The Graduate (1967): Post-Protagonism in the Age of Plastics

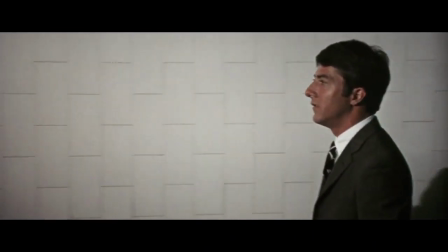Hello darkness, my old friend.
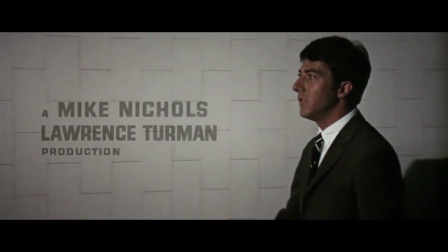I've come to talk with you again, because a vision softly creeping.
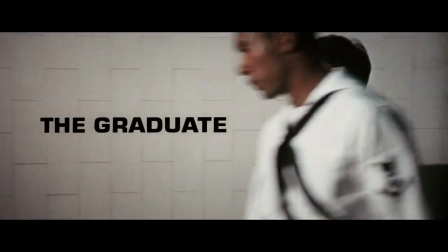Mike Nichols' 1967 film adaptation of The Graduate tells the story of Benjamin Braddock,
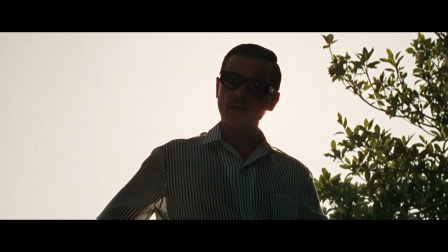a 20-year-old that has just finished college and returns home for the summer to his parents' house in California.
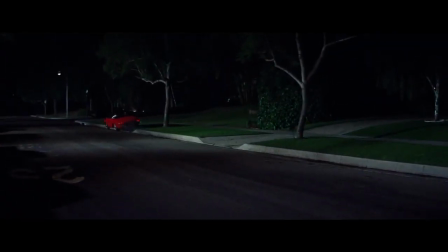He is awkward, he is clumsy, and he's a little worried about his future.
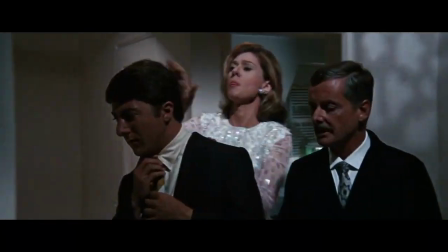But most importantly, Ben is alone. You're watching Screen View Mirror, I'm your host Emma, and this is my take on The Graduate.
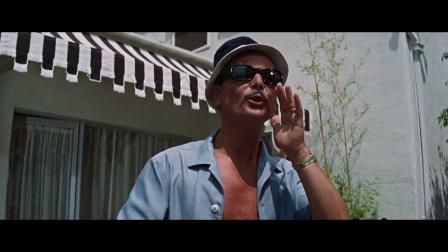Now, every film has a turning point, a spark, a sequence or course of events that define the whole story.
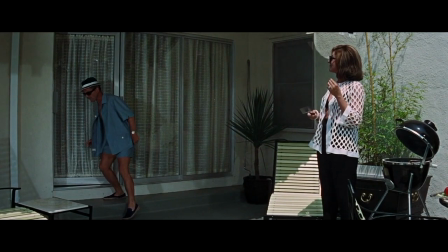Today, I want to look at the pivotal point of The Graduate, the pool scene birthday sequence that kind of sets the whole plot in motion and makes this film into what it is,
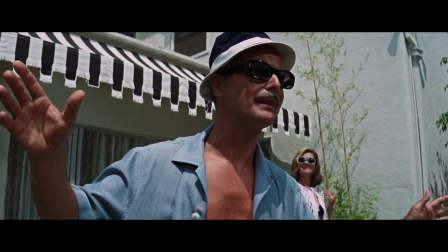an expression of post-protagonism in an age of plastics.
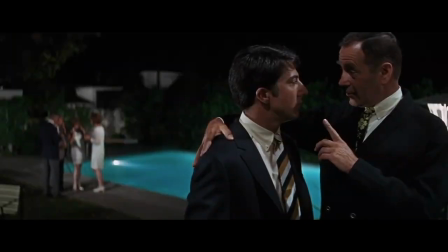There's a great future in plastics.
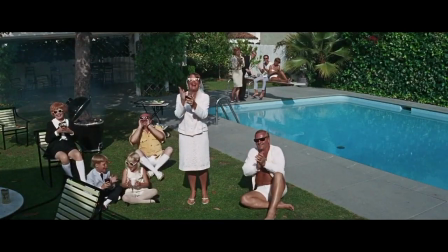Note that Ben is the only 20-something at his own party, much like at the graduation party a few scenes earlier.
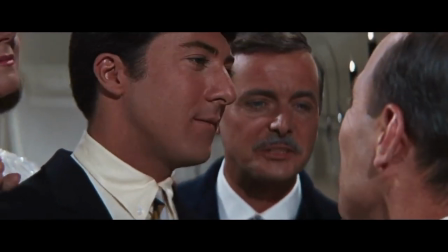This is all happening at the very start of the film. I think that at this point we understand that the parties his parents throw for him are not
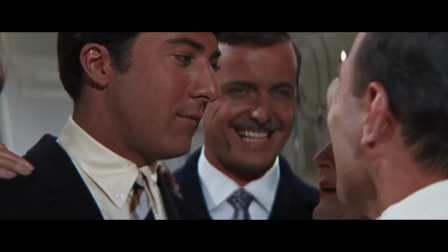actually for him they're just about him you're disappointing them ben
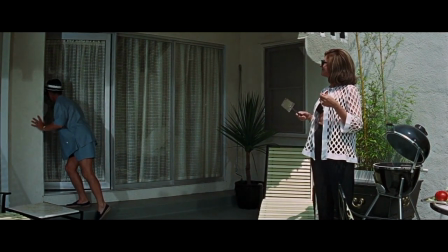you're disappointing them dad can you listen let's not give you 10 seconds
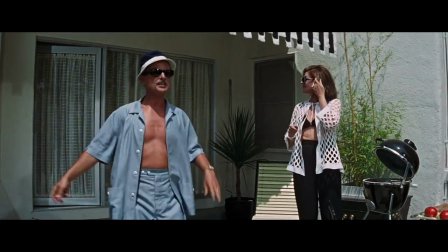he is going to give us a practical demonstration of what i feel
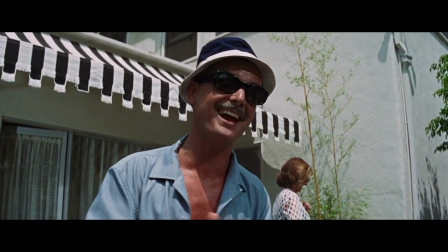safe in saying is a pretty exciting birthday present and it better work or i'm out over 200 bucks
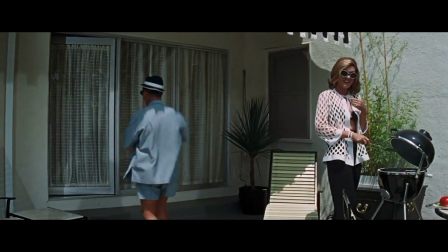Okay then, let's hear it now for Benjamin Brack!
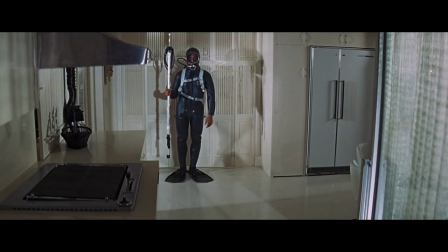Yay! Come on, Veggie! Come on, Veggie!
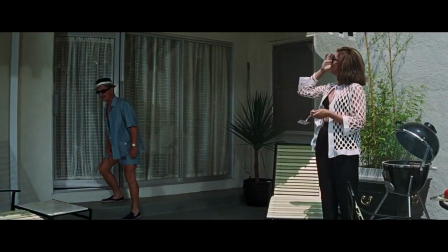Let's hear it now! Atta boy!
The staging here can be likened to that of a circus or a theater.
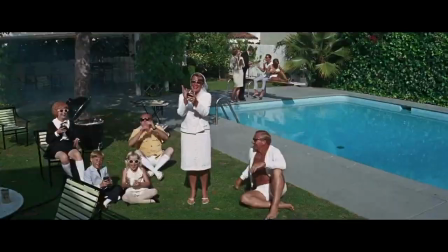You have the host of the show, Ben's father, the spectators, his parents' friends,
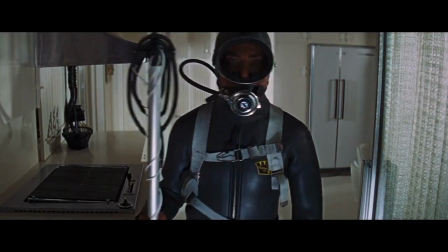and Ben himself, the feature attraction, waiting behind the curtain to come out onto the stage.
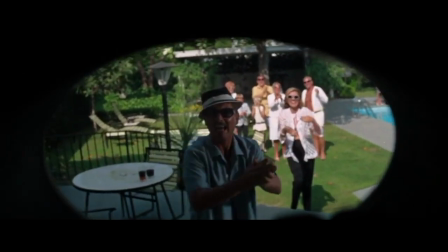Ben finds it difficult that his parents have reduced him to a mere performance, and Nichols captures this through the camera's framing.
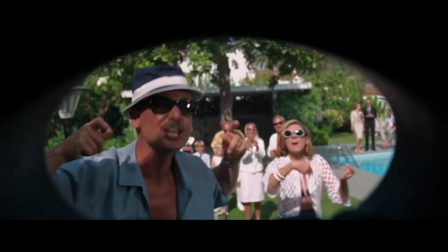In this sequence, we see, hear, and ultimately feel Ben's point of view.
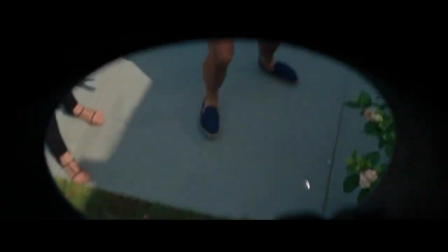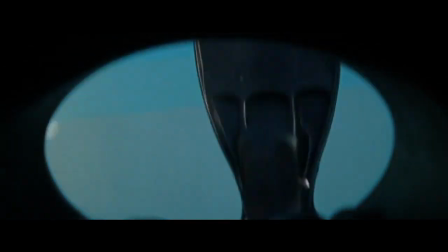He then plops into the water, and the camera slowly tracks backward, exiting from Ben's original POV.
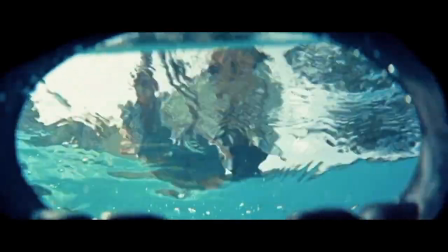This gives us a visual representation of how it feels to be drowned by others' expectations. stuck in your own story.
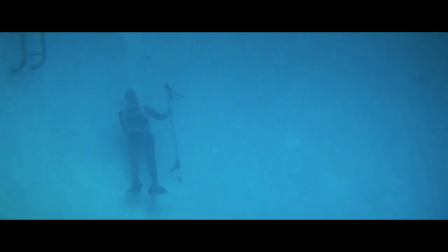Indeed, this scene is what drives Ben to the pitfall of his existential crisis.
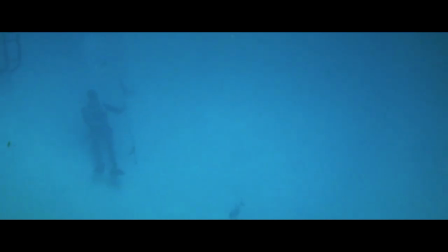I was thinking about that time after the party. Where are you? And I was wondering if I could buy you a drink or something.
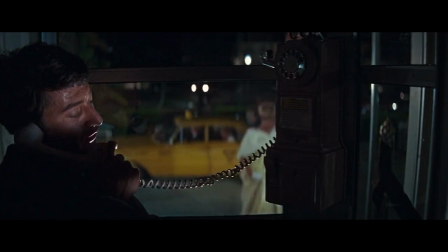Where are you? Uh, the Taft Hotel. Did you get a room? No. Now, I know it's pretty late and if you'd rather- Give me an hour. What? I'll be there in an hour.
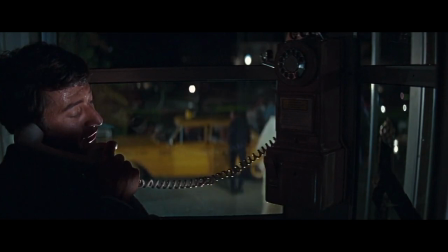The J-cut of him calling Mrs. Robinson alone, outside, in the dark, serves as the explanation for his nihilistic judgment when he decides to accept what he previously thought would have been an unthinkable offer to even acknowledge.
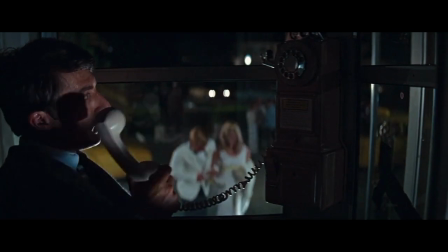It's as if Ben is Sisyphus who suddenly decides to abandon his rock.
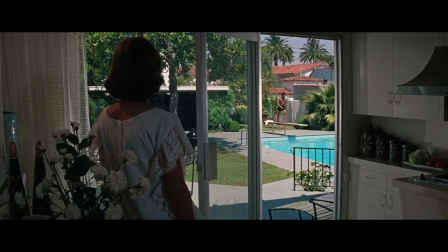Instead of toiling in what he feels is an empty, mundane, and silent existence,
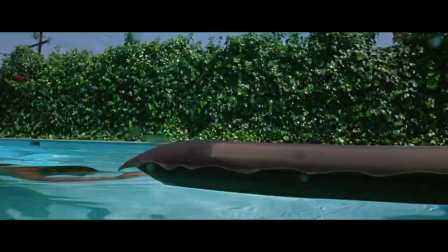Ben decides to exhaust the limits of whatever else is possible.
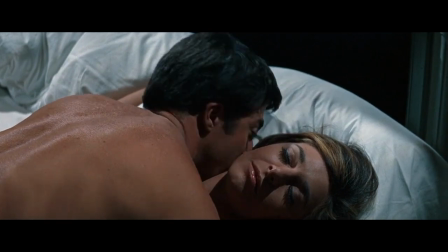Perhaps he has reached a state of metanihilism and thinks that something different, that anything different, could be good for him.
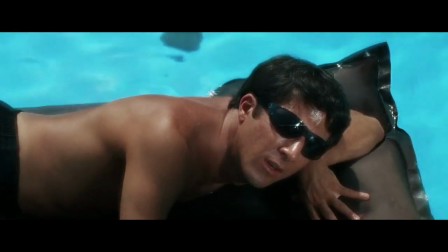Why? Well, it's very comfortable just to drift here.
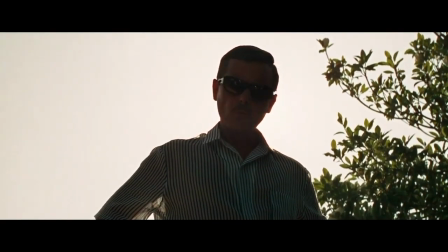Have you thought about graduate school? No. Would you mind telling me then what those four years of college were for? What was the point of all that hard work?